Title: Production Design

course of figuring out how to shoot the movie, we happened to find a town here in where we're sitting right now in Granger, Texas. This was a railroad town back at the kind of the turn of the century, and some of these buildings are a little bit later than 1878.
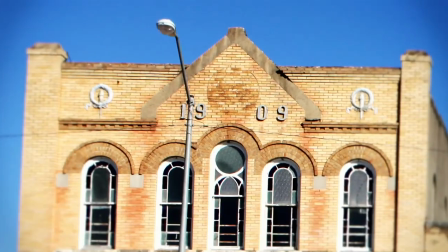0:21 We managed to come in and try and bring things back another 25, 30 years. In this particular location, we're recreating Fort Smith 1875.
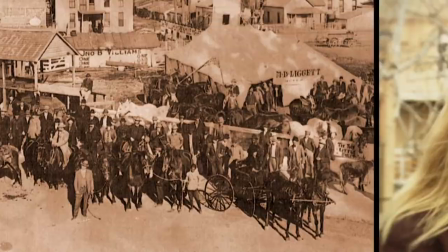0:34 We were fortunate because there's a lot of existing reference material on Fort Smith, Arkansas, and then there's just a lot of reference on towns of the time.
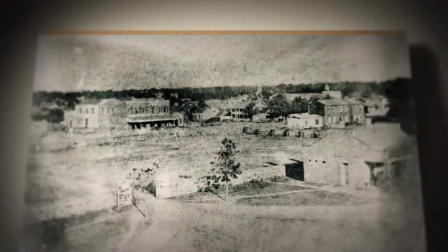0:43 One of the challenges is most of that reference is all black and white. So for us doing a color film, we want to make sure that we're doing something that plays into the time period, but also the look that we're trying to achieve.
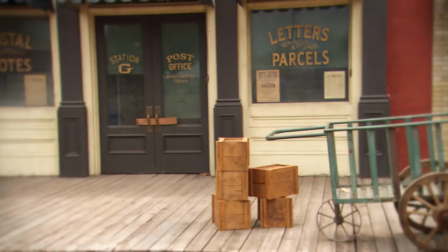0:55 We spent a long time referencing colors that would be appropriate for the period.
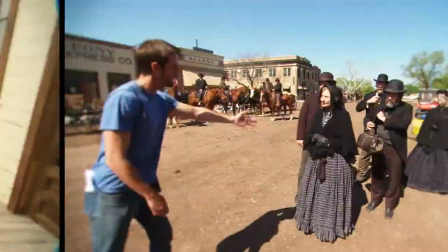1:02 The main thing that was important was to have a nice wide street.
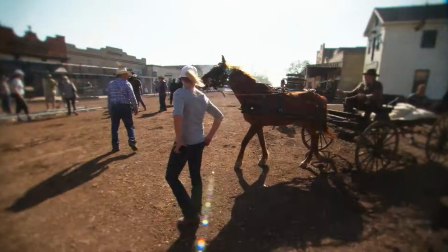1:07 They had wide streets in those days so they could turn the wagons around. That's one of the things that when they settled on building on both sides of the streets, all the streets were wide.
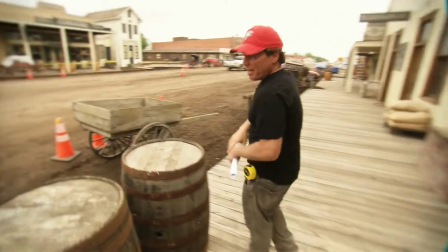1:15 This happened to have that. It was cobblestone, which you see we had to put dirt down on, which we just did, and we're dealing with the rain,
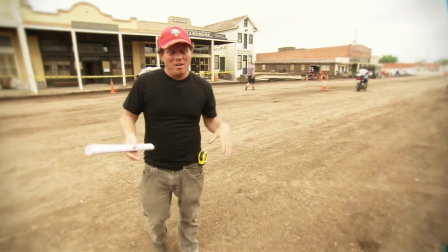1:22 and it's muddy, it dries out, it's muddy, so it's starting to get packed down pretty nicely.
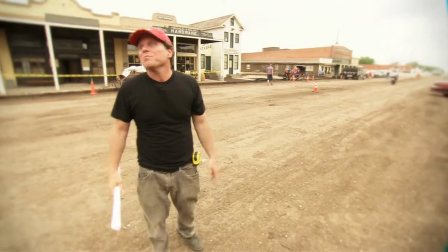1:28 And actually, I think it came out pretty damn good.
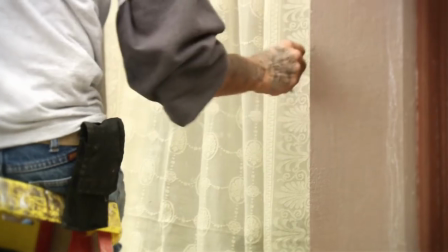1:33 It's been about 3 to 4 months since we started. We've had lots of carpenters and scenics and greensmen.
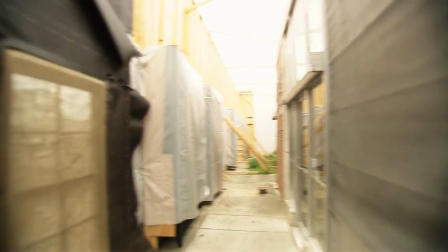1:41 We've built facades over a lot of these buildings. We've built into some of the buildings.
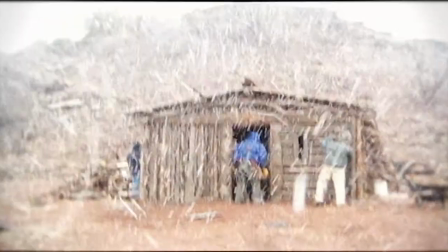1:46 We've raised awnings. Making it winter is something we started in. In fact, one day it snowed when we were here, which is an uncommon occurrence in Granger. It was a nice way to see what it will look like when we add our snow to it.
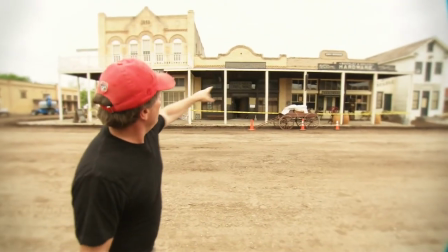1:58 I'll tell you what was here was one, two, three, those brick buildings, they were just flat.
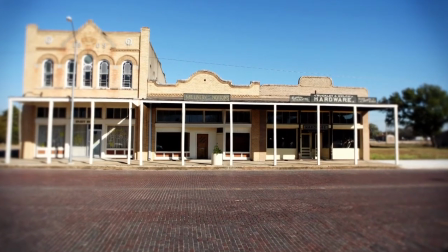2:06 But the tops of them are really quite interesting. And the thing about what I'm trying to do with this Western,
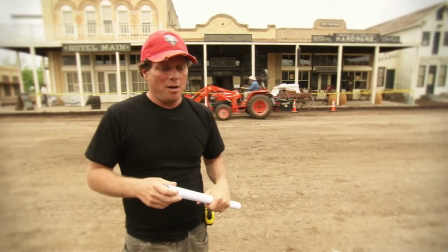2:14 different from other ones, is to make it, you know, post-Civil War,
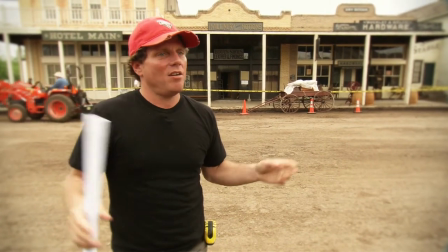2:19 not a coal mining town, no swinging saloon doors, you know.
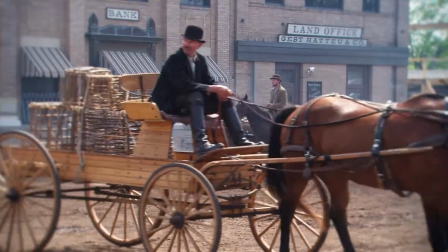2:24 It needs to be America on the uprise and have some substantial buildings.
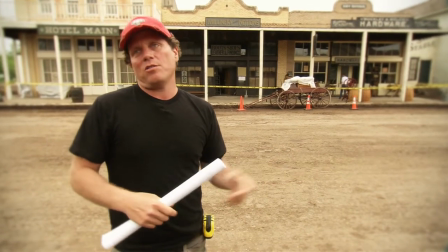2:29 And I think all these smaller cities, like Fort Smith, Arkansas, were trying to copy Chicago or New York.
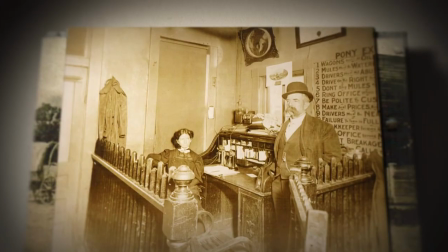2:34 And this was the last stop on the train. You know, after this, you went into the wilderness.
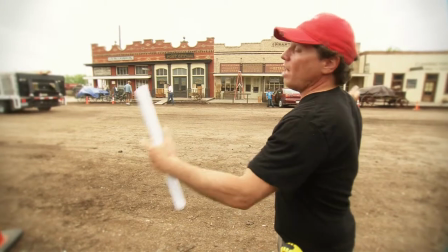2:43 We couldn't do blocks and blocks of a town, so it was all about embellishing
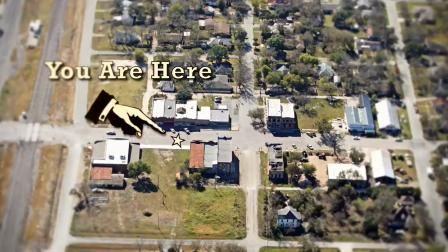2:49 this block and that side street and carefully shoot it to, you know, make it look bigger than it is.
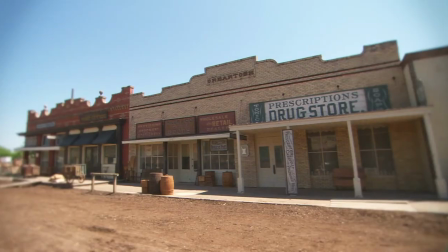2:55 You could see that, once again, it's got really interesting shapes on top of the building, which I love.
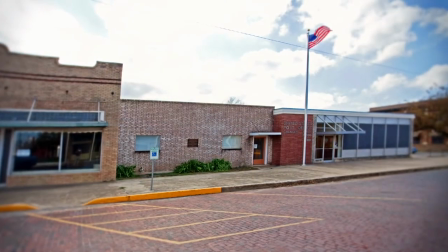3:00 From where that yellow wood building starts to the end, there's an existing post office behind the saloon, which we have to deal with every day, rightfully so.
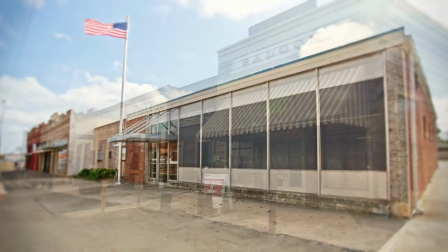3:09 People coming to get their mail and driving in and that. So it's a little bit of a hardship for us, but mainly probably more of a hardship for them.
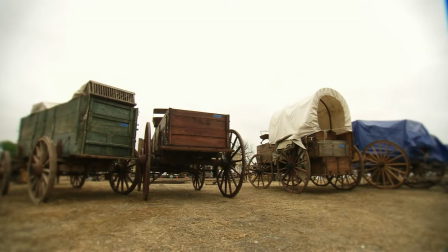3:15 That's, you know, the whole town. That's our stable of carts and wagons, which will all have horses connected to them and make this street come alive.
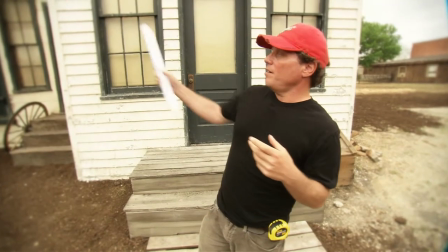3:25 This tall, skinny building over here, this was not here. The street sort of ended there, and there was a big void in here, as you can see.
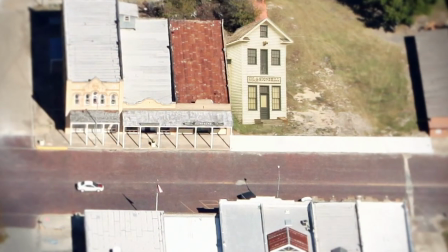3:34 The sidewalk continued across. We chiseled it out just to make it, you know, seamless into the town.
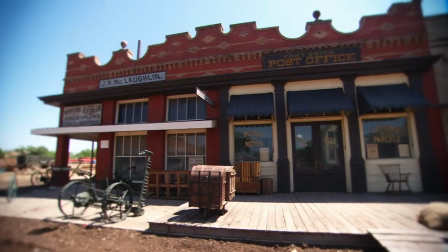3:41 Nothing is real punchy in color. There's no bright, bright reds or bright, bright blues. We've stayed in things that are greens and off-whites and kind of keeps that sepia feel to things.
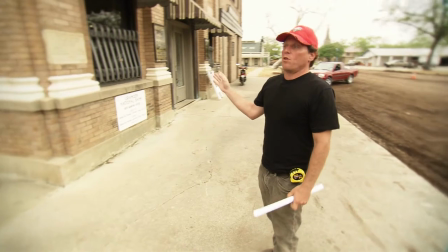3:52 This was another sort of cornerstone for wanting to shoot in this town.
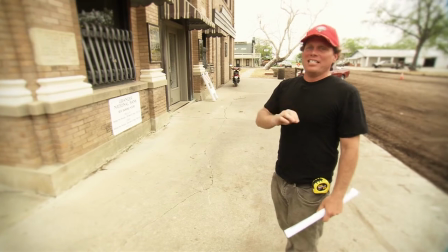3:57 It's a period bank. It's a little bit, it's probably like 1905 or 6, so it's a little bit ahead of our time,
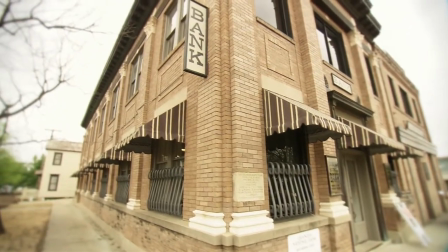4:03 but we turned it back with some awnings and changed the signage around and put some plugs in the doors and things,
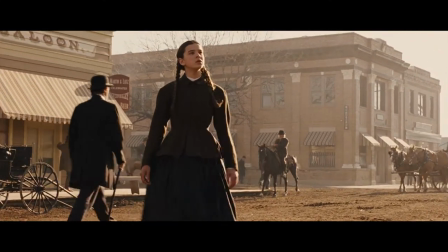4:10 and it really fits in. It like steps this town up a little bit from just the wooden facades.